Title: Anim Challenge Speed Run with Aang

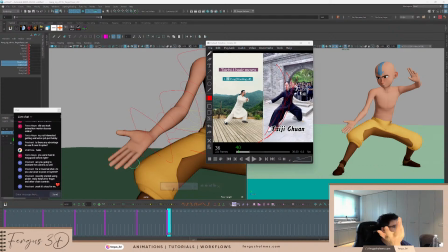3738s
Yeah, like that sort of pose, I guess. So I'm gonna try and make that.
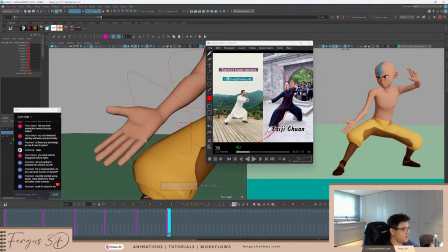3743s
But like I said, I don't like doing hands, so I'm pretty bad. Let's curl this in.
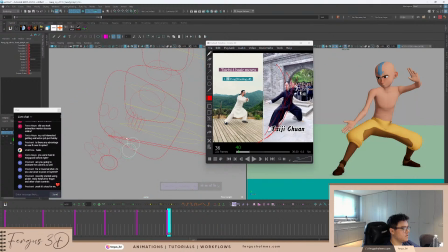3754s
And curl 2 and 2.
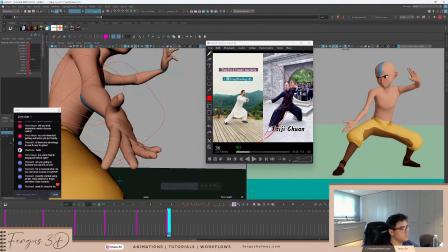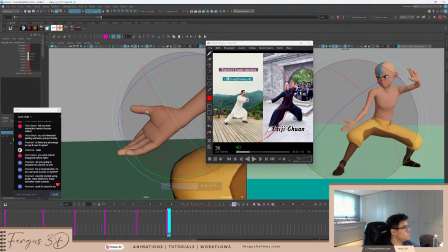Then is there a cup controller? Isn't a cup? Is there?
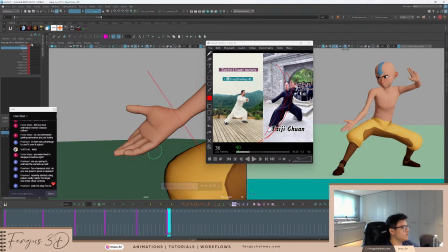3783s
Then there's like a cup controller, either on the rig itself or like in the channel box. But there isn't. So I'm gonna do this manually again. So I think this one in the back, you can bring this in.
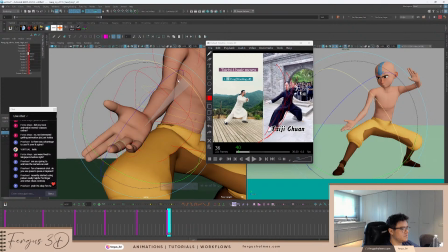3794s
And this is why I have my weird fingers. Like I want to do things that make sense for me, my fingers, but it doesn't make sense for actual real people.
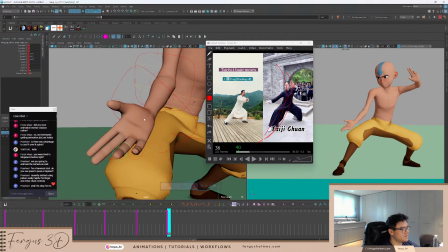3804s
I'm not real.
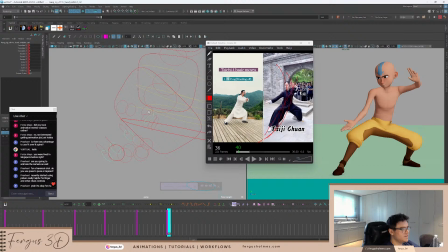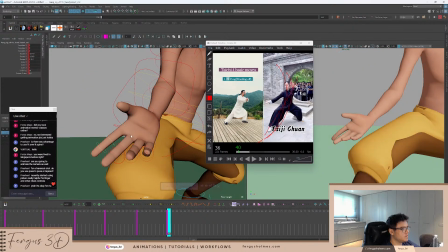3811s
I want some space in between these hands as well. I want to. If one big block is ugly, I want a bit of like negative space.
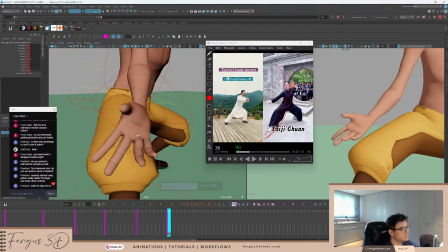3821s
It's too much.
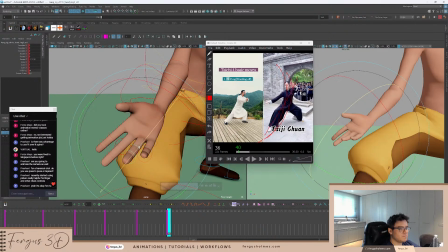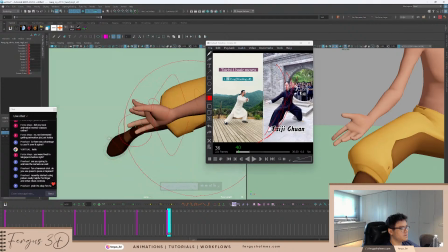3828s
It looks good from this angle, but it's terrible from camera.
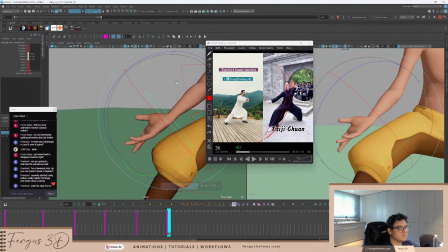3836s
Maybe this way. Maybe that's better, yeah.
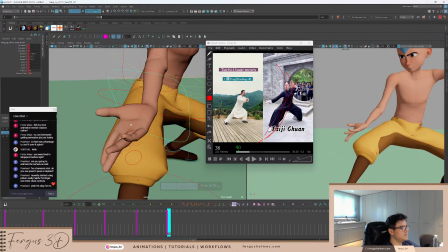3844s
Yeah, that's better, I think. Animate it down, and then you can see the individual digits of the fingers.
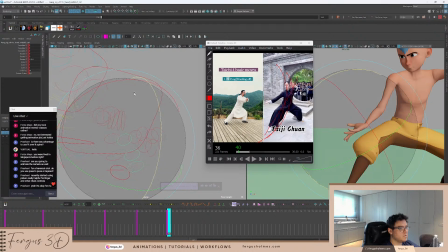3852s
Up. And then I think this can come in.
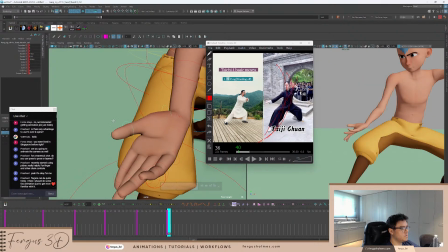Yeah, some of my friends did like game FPS animation, and hands are really important.
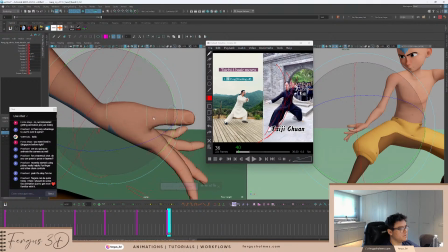3871s
And I know this is true for every single part of the body, but neglecting the hands does have big consequences for the quality of the animation. I think my weakest areas animation are probably hand animation.
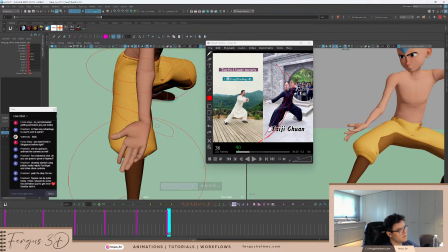3887s
And potentially after that. Like, hands are just, I think, by a long way, my worst part of animation.
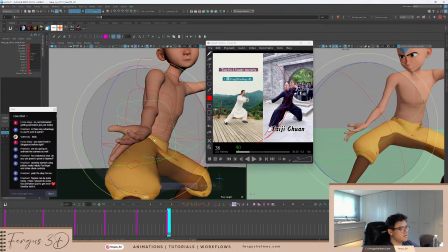3893s
Is that looking okay? Right, I think bends can be animated slightly here.
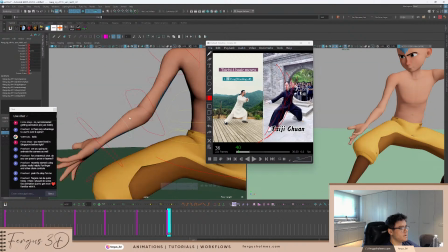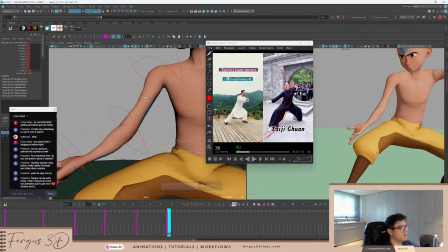3902s
So like I said before, I don't want to animate to the camera. I want to animate how it makes sense anatomically.
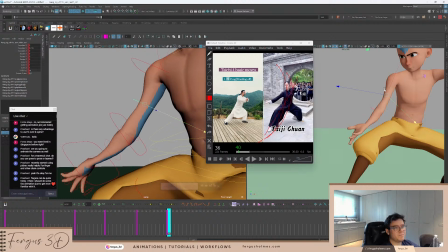3908s
So, this way, I want the. I mean, this time it works both ways, but I want the curve like this. So I want to animate away from the camera down. If I did this position just to get that curve, it would look strange, as you can tell. So I'm not this way.
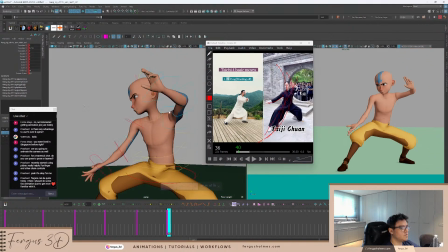3924s
Okay. I think this shoulder can, because the arm's still fairly forward.
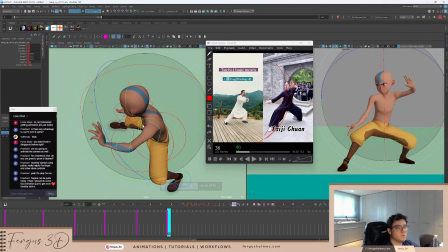3930s
I think the shoulder just come around a bit more. And the shoulder drops, so just dropping down.
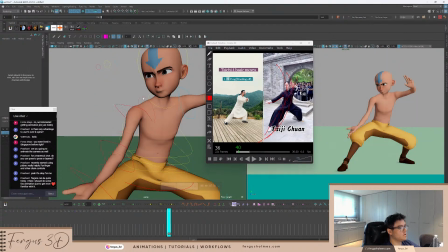3937s
This is why I like having the arms in global. I want to do the shoulders now without having to the arms like get screwed up.
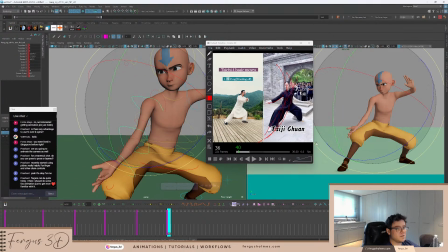3945s
I can just adjust them slightly just so it doesn't like here you see it's foreshadowing, also like foreshortening. The word foreshortening? Yeah, so I want that negative space here so the pose reads.
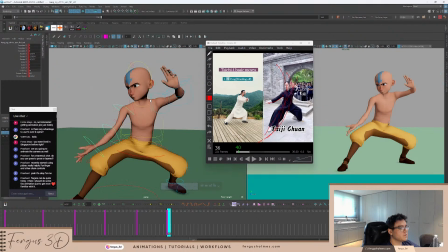Okay, maybe. I think it's not going to look too bad. I think I can open up this hand a bit more.
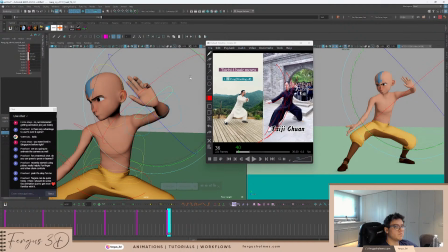3973s
Expensive.
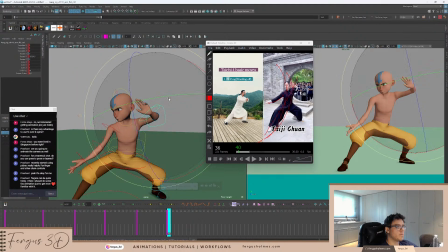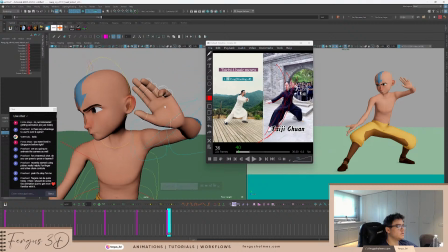3980s
Cool. Left hands. Might be able to do this manually just from this position.